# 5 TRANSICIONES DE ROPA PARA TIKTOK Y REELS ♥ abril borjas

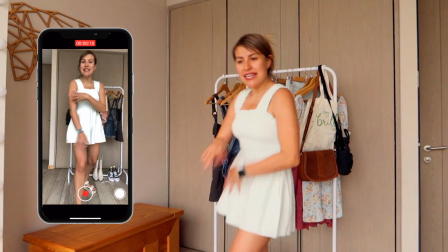Entonces, empezamos.
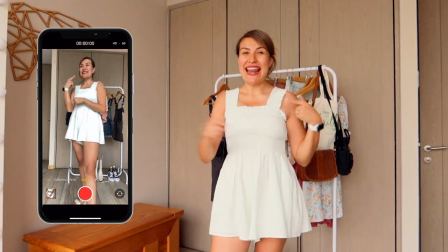Vamos a la edición.
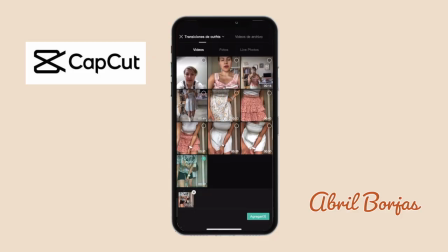En CapCut vamos a crear un nuevo proyecto y vamos a importar los 2 videos que grabamos para esta transición.
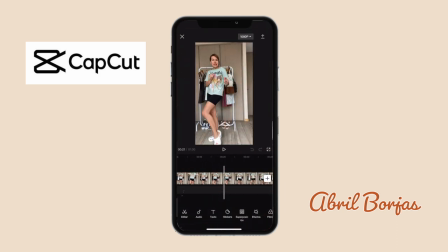Aquí yo voy a eliminar lo que no necesito. Elijo en dónde quiero que empiece el video y después me voy hacia la parte en donde tapo la cámara,
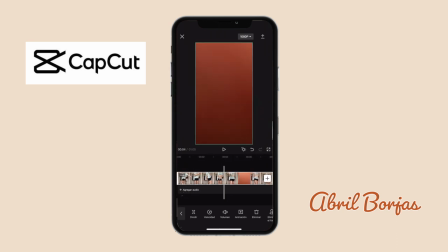que es justo aquí. Y cuando mi mano tapa por completo la cámara, aquí corto y me voy hacia la otra parte que grabé con el segundo outfit. Y justo también en donde tapo toda la cámara, aquí corto. El truco en la edición está que cortemos
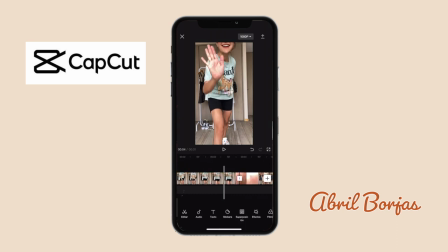en las partes indicadas, y las partes indicadas son cuando cubrimos por completo la cámara, porque ahí es en donde se pierde un poco el foco de atención y sucede tan rápido que,
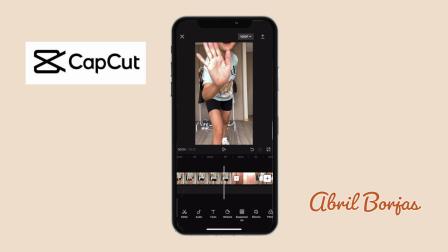como les decía hace rato, la gente no se da cuenta cuando ve el momento en el que sucede esa transición. Entonces, así nos queda. ¡Tarán!
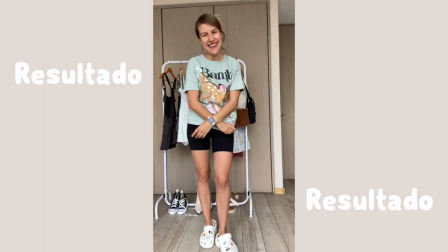Ok, amigos, ahora vamos con la segunda transición, que es mover la mano como tipo hacer swipe hacia un lado. ¡Tarán! Y ya aparecemos con el segundo, con el siguiente outfit.
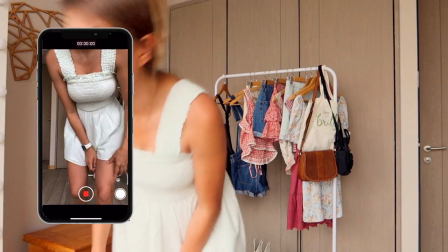Entonces, vamos a comenzar. Ok, entonces vamos a modelarlo. Y listo, tenemos la primera escena. Ok, amigos, ya tenemos el segundo outfit. Y vamos a grabar la segunda parte de este videito clip con su transición.
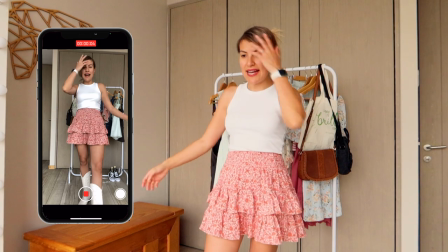Ok, entonces, ¿se acuerdan que era dar swipe hacia acá? Yo me voy a soltar el pelo para que se vea todavía más el cambio.
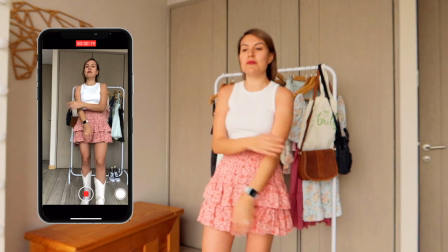Y vamos a hacerlo.
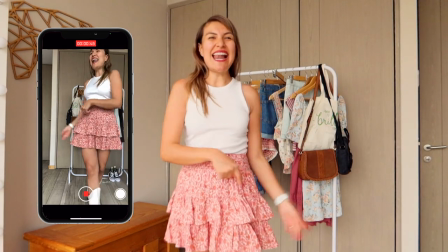¡Listo! Ahora vamos a la edición de esta transición.
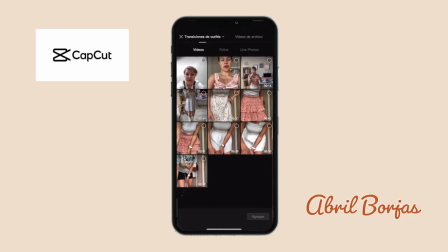Para esta segunda transición vamos a volver a iniciar un nuevo proyecto y vamos a importar los clips que necesitamos.
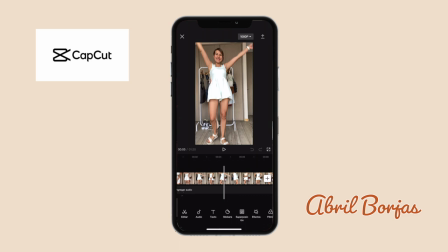En mi caso son estos dos. Y de igual manera voy a elegir en dónde quiero que inicie mi video. Y yo quiero que empiece justo aquí. Entonces corto lo que no necesito. Y justo aquí es en donde voy a cortar, en donde la cámara se tapa completamente.
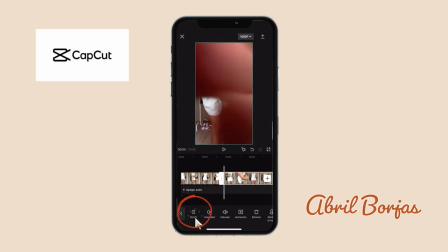¿Se fijan? Aquí voy a hacer el corte.
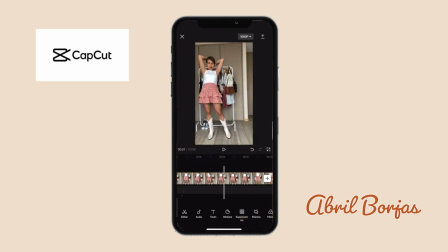Elimino esta parte que no necesito y me voy a mi segundo clip con el siguiente outfit. Aquí tú puedes hacer zoom a la línea del tiempo para que puedas tener un poco más de exactitud.
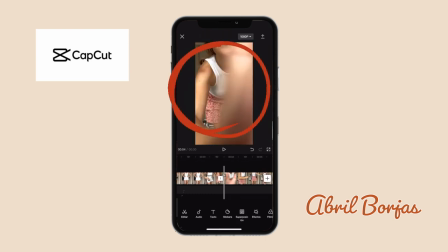Y justo aquí en donde se tapa la cámara por completo es en donde yo voy a hacer este corte. Y vamos a ver cómo queda. ¡Wow! Me gustó muchísimo. Se ve súper cool la transición.
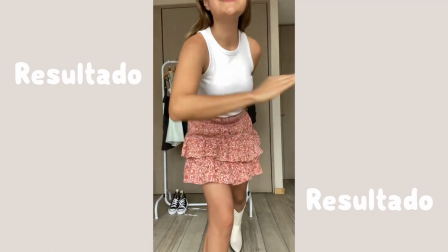Vamos con la tercera transición. Esta es de mis favoritas y espero que les guste tanto como a mí. Voy a usar este vestido y lo que vamos a hacer es que lo vamos a aventar hacia la cámara. Cuando el vestido caiga, ya vamos a aparecer con el vestido puesto, ¿ok?
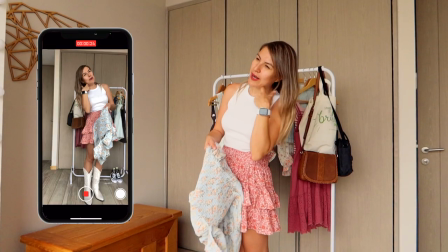Así que, pues, vamos a darle. Voy a aventar el vestido para que parezca que me lo lanzaron para iniciar esto.
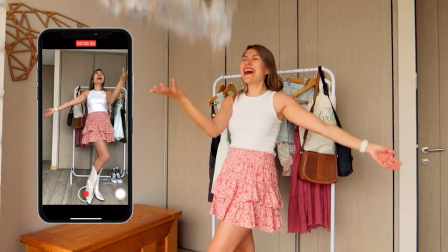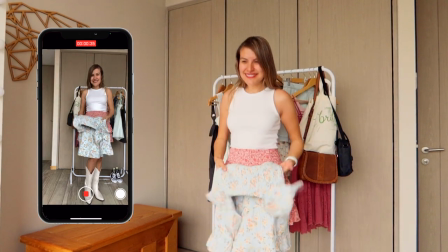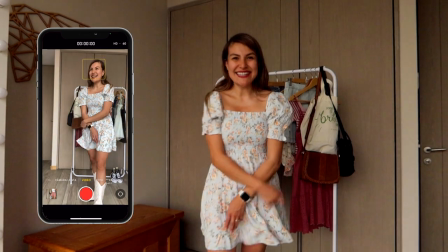Vamos a ponernos el vestido. Ok, ya traigo puesto el vestido, así que vamos a grabar la segunda parte.
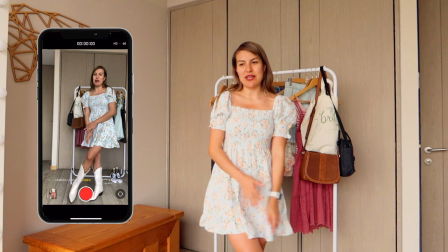La verdad es que me dejé las botas porque me gusta cómo se ve con el vestido.